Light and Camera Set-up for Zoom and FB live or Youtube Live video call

Hi everyone, Christian here. I have received a few requests from, actually many requests from some of you to show my whole camera setup here in the video. It seems like a lot of people like the setup, so I'm creating this quick video to show you exactly how I come up with this quality of broadcast. So as you can see, if you notice on this setup, that I am very much in focus, very sharp. I have highlights here on my hair, right here. So you can see the light here. What that does is it separates me from the background. If you notice, the background is also quite blurry, right? It's called shallow depth of field in photography, and it's what really makes the subject pop out, you know. So let me show you real quick what I do here. If you notice, I have like this, like a little light as well. This is a ring light that I use for doing portraits of people. In this particular case, it really is just a prop. Although it's turned on, I don't really use it. It's just for like, visuals, for aesthetics. Um, because when you see it, you can kind of like, oh, he looks like he could be a photographer. And then I have this little camera here, strategically positioned in the corner right here. I could maybe I should probably like turn it that way so you can see it. Um, and so what I'm going to do right now is I'm going to show you exactly how I'm able to achieve this. I'll show you my light setup, more importantly, and my camera and my computer setup. So I'm going to use this phone here, and I'm just going to switch view. Let me see, turn the camera on, and let me see, iPhone with camera.
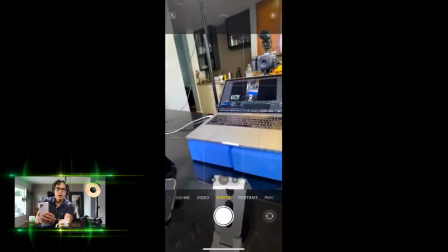There you go. All right, so let's start with, so this is, it's right here,
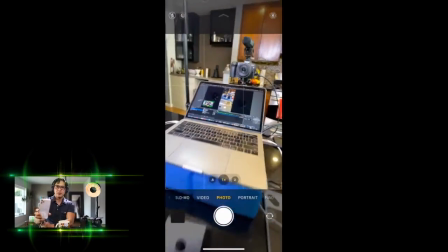and I have my laptop set up here. If you notice, the laptop's actually quite far from me, right?
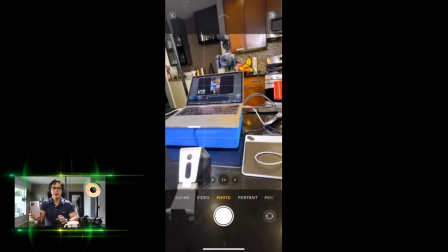And the reason I do that is that, and then here's a camera that I'm using.
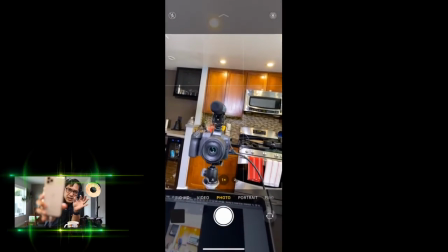It's my DSLR camera. This is really what gives it that shallow depth of field, the blurry background.
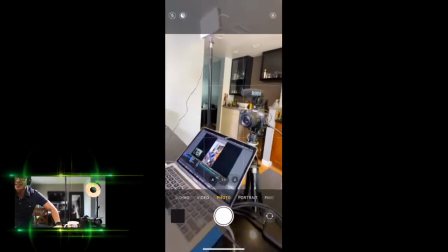So I'm using a digital camera with a lens that has a 1.8 f-stop.
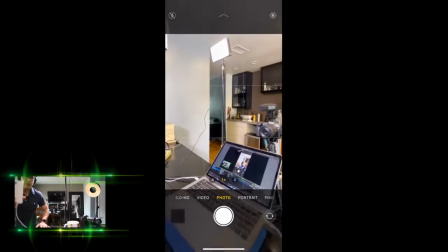So which means it's a really fast lens.
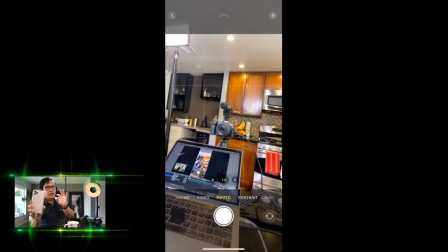Um, the lower the number is, the more shallow depth of field you get.
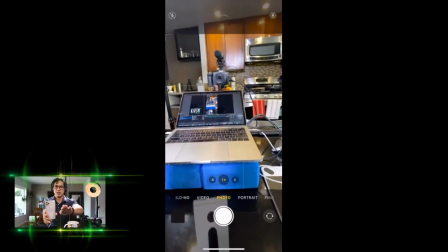Okay, so that's where the camera is. And the reason the computer is actually that far from me is that when I'm speaking,
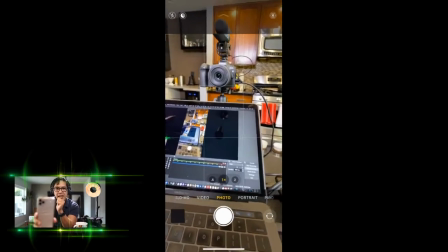I like to look at the computer screen, and if I position the screen just right under the lens,
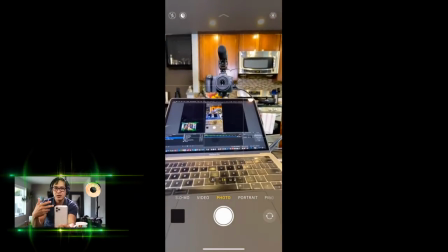it looks like I'm actually speaking to the lens, to the camera.
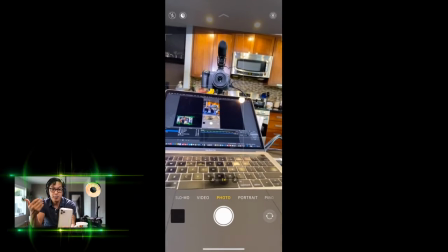So even though right now I am looking at my computer screen, looking at myself,
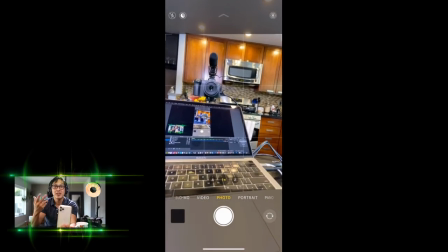to make sure I look good, it doesn't seem like I'm looking somewhere else. So it's strategically positioned right under the lens.
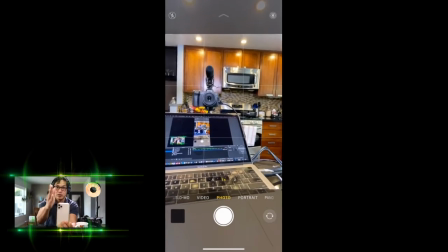So when I look at the screen, looks like I'm speaking directly to the camera.
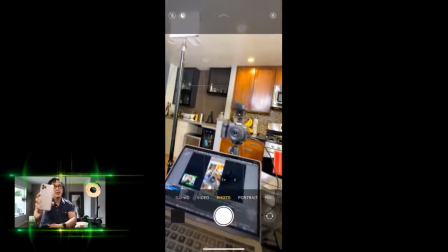And then to light my my face, I'm actually using this like little LED light that I got from Amazon.
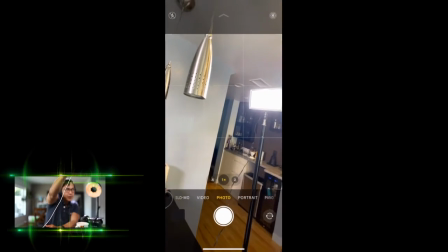So really pretty small if you look at it right here.
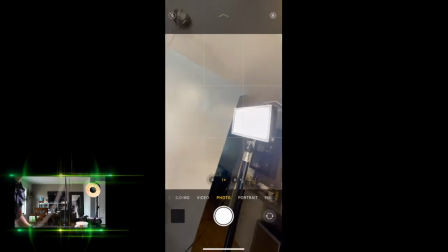So what I'm gonna do is I'm actually gonna create put a link um,
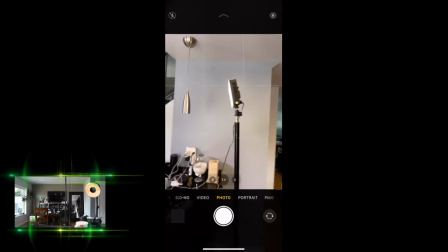with this video to show everybody how I where I bought it, the exact one that I'm using right now.
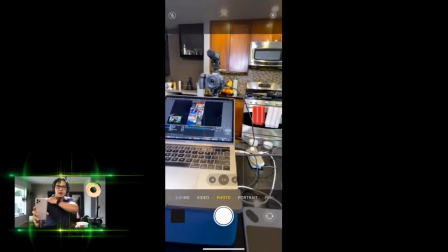Okay, and then to create the light right on my shoulder to create the highlight is this is actually what I have as a backlight.
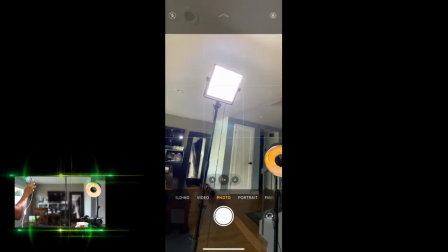So that is an LED panel that I also bought on Amazon, and then I have like all these light stands.